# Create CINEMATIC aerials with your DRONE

You can watch that right now and before we do so I wanted to give you a hint where you can find good music, have you checked out the YouTube audio library. You can find plenty of good clips in there that you are even allowed to use on YouTube.
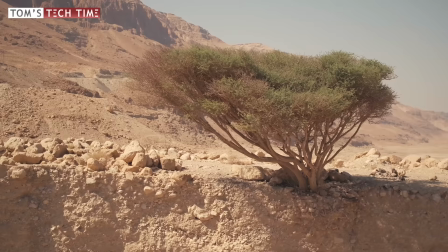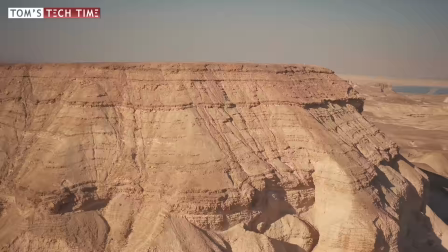I could right now talk for 5 minutes or 10 minutes and I think everyone would be bored at some point. But there is something that I want to tell you. Your aerials might look boring if the duration is just too long. So cut your aerials short, have like an average duration of about six seconds and your clip will be looking pretty much exciting. Okay, I just want to show you something, enjoy it.
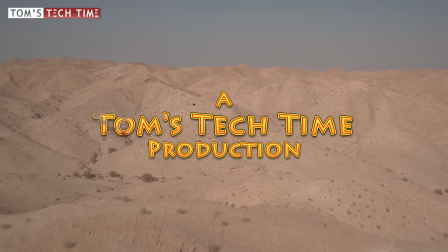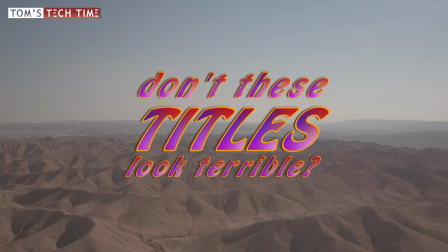That's not what we want to see and for sure your audience is just gonna skip your video if they see titles like that. It's just a matter of fact, we should be using decent titles most of the time, one colored and without any fancy lines or shadows or whatsoever. So keep things calm and you'll be good to go.
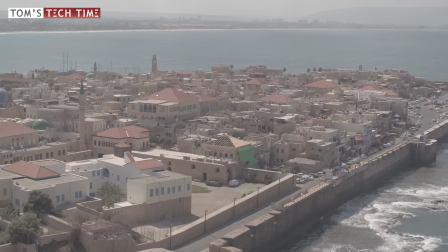Take a look at this shot. Flat style, reduced contrast, right out of the camera. Let's compare it to this color graded version.
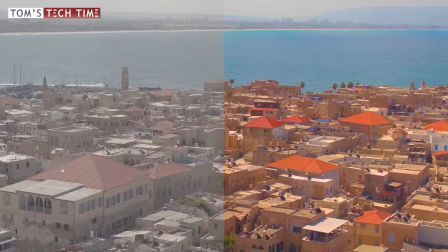(10:20)
Popping colors flashy look. Please avoid both. The left image looks odd and sad, while the right one seems to be filmed in the 70s.
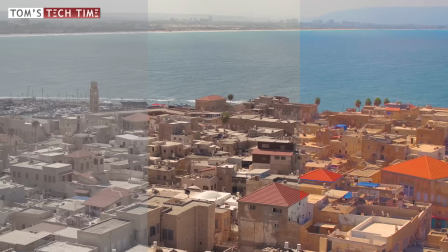(10:28)
Either choose a neutral style as shown right now or work with decent colors. Many beautiful LUTs for color grading can be found on tomstagtime.com slash downloads. Thank you for watching this episode of the Drone Film School. Don't forget to subscribe and leave a thumb up to never ever miss an upcoming episode again. And don't forget to check out tomstagtime.com slash DFS for all other episodes, downloads and a lot more. And if you really want to influence my work, there is a way to get that done. Check out tomstagtime.com slash UDecide and tell me what episode to film next. What are you interested in? Leave your vote on something and make Tom's Tech Time great again. This was Tom from TTD Top's Tech Time, over and out.
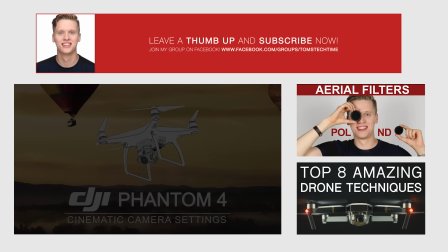(11:10)
Stay tuned, fly safe.